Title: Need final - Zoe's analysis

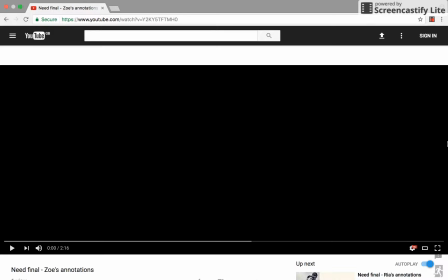So this is my annotations for our opening sequence to our film Need. I will be taking through a step by step of how we went about it and how we used sound, mise-en-scène,
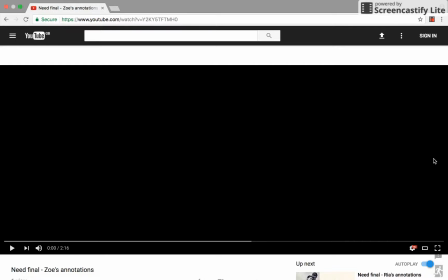cinematography, and editing to create meaning and shape meaning in our opening sequence. So
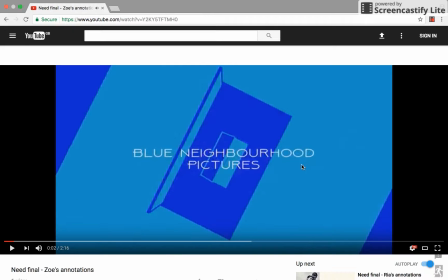it of course starts with the ident, which we kind of wanted to be weird and wonderful and bright because that's sort of what our intentions for our opening sequence was in the first place.
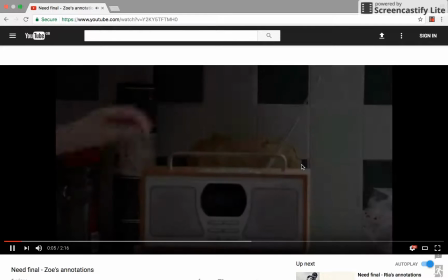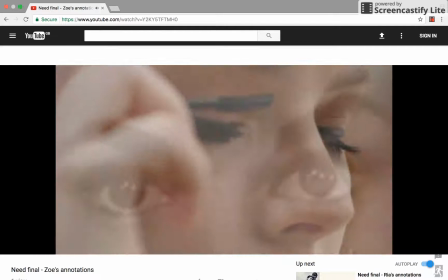Girls, take advantage of the natural beauty that is already there when applying makeup. Use a dash of mascara to amplify your lights, lashes, and blush to add a rosy glow to your cheeks.
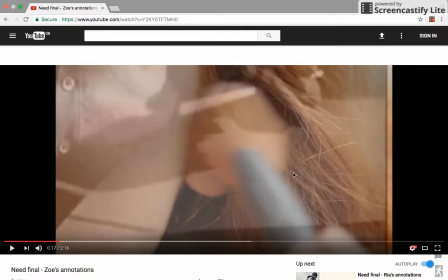So all of this section is very kind of slow and happy, using kind of like makeup and all these kind of pretty girly things.
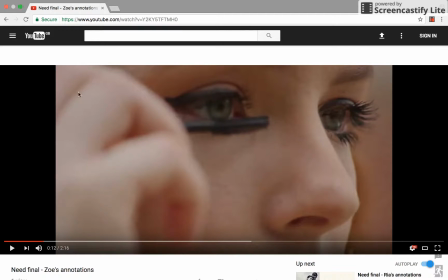So like here you can kind of see the eyes of the character and then kind of seeing the face,
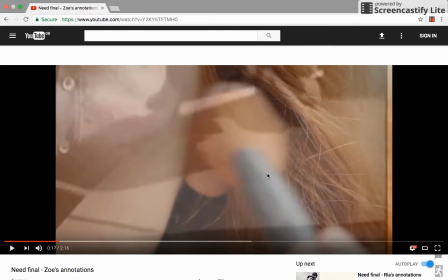parts of the face, not seeing the whole face, which creates mystery. And kind of by overlaying through the editing, overlaying different clips that were actually from the 50s, it kind of helps create this weird sense that something isn't quite right.
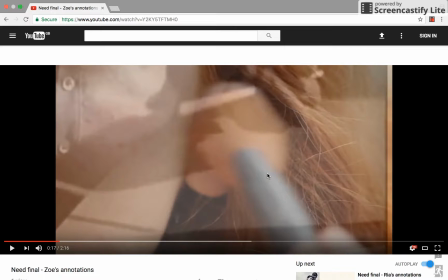However, you don't know what yet because obviously everything seems happy at the minute.
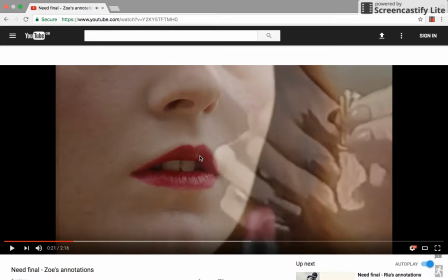With our credits coming in, we kind of wanted it to be like title cards because that's how it was shown in the 50s, that era. They had title cards to introduce the names, and as well we thought it would be nice to put in some pictures next to it,
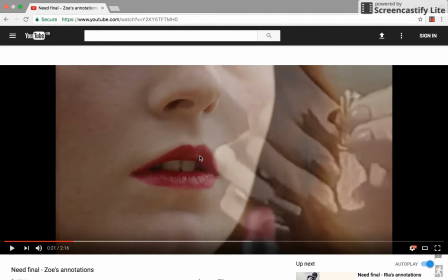as though it's kind of looking through a scrapbook or like a photo book, which kind of also adds to what has happened in our character's life.
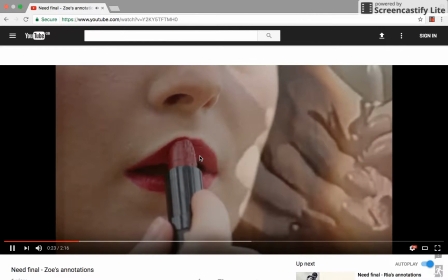Remember to put on some cherry lipstick. It's the most flattering shade for any skin tone out there.
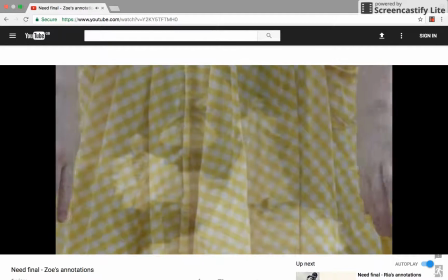Think about your clothing choices, dears, as you do not want to wear something that will clash with the marvelous work you've made on your face.
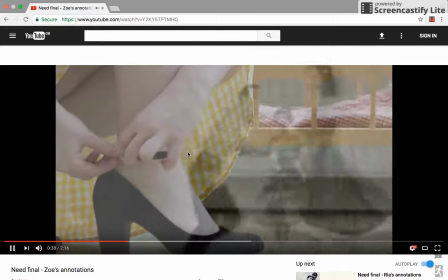Take out your best pair of heels in your set. Have fun letting the town know you.
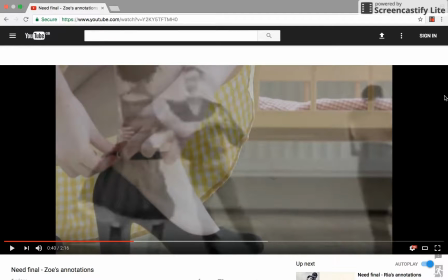With the mise-en-scène, we decided to have in the background of this shot, you can see kind of like a cradle rocking back and forth, kind of to signify that a child was there, however, obviously isn't anymore.
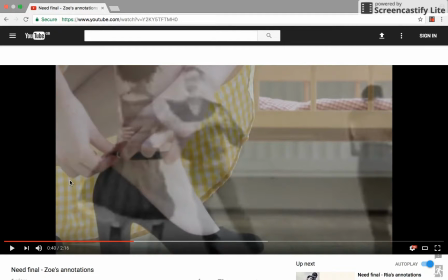With our main character, which was played by me, we decided to have a really, really bright yellow dress that I had, because obviously yellow is a symbol of happiness and kind of joy and bright sunshine,
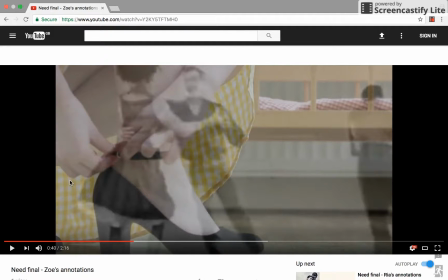which kind of contrasts completely to what this character is actually like and what she is actually going through.
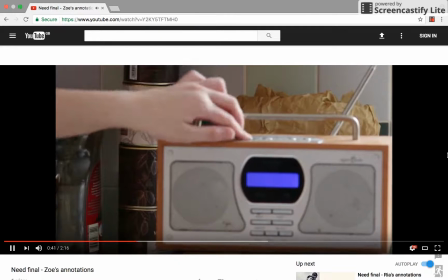In business. Take it away.
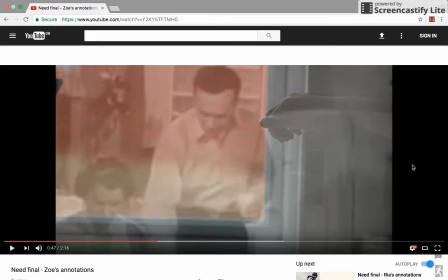The music that can be heard currently is a lot darker than all of the previous music, which creates kind of like this contrapuntal sense, because by putting all these happy images from the 50s and from what we filmed with this creepy,
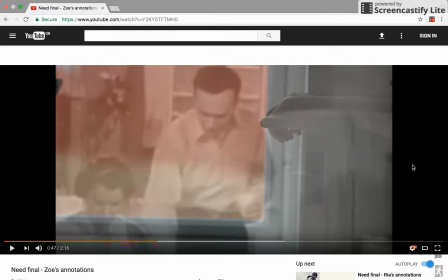dark, grungy style of music, it creates an odd atmosphere and kind of lets the audience know that something isn't quite right.
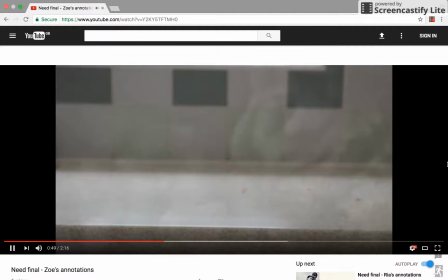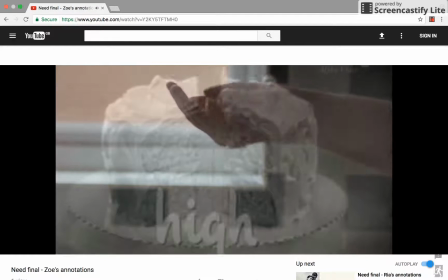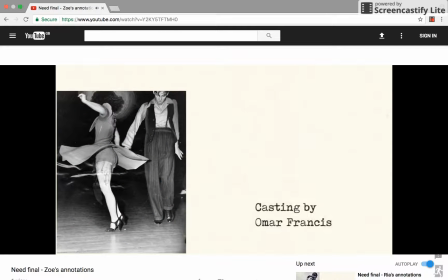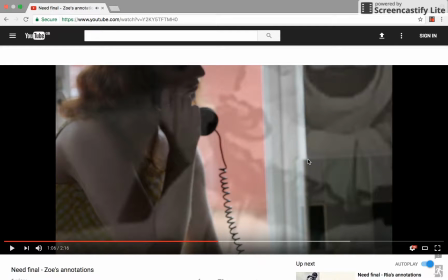As you'll be able to notice as well, some of the overlays have actually increased in speed, which kind of heightens the tension and adds the sense that something isn't exactly right and that there's more to this than what we can see.
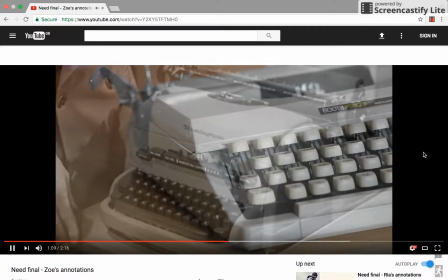And this is kind of more shown like in this section, and with these, because obviously it comes so fast.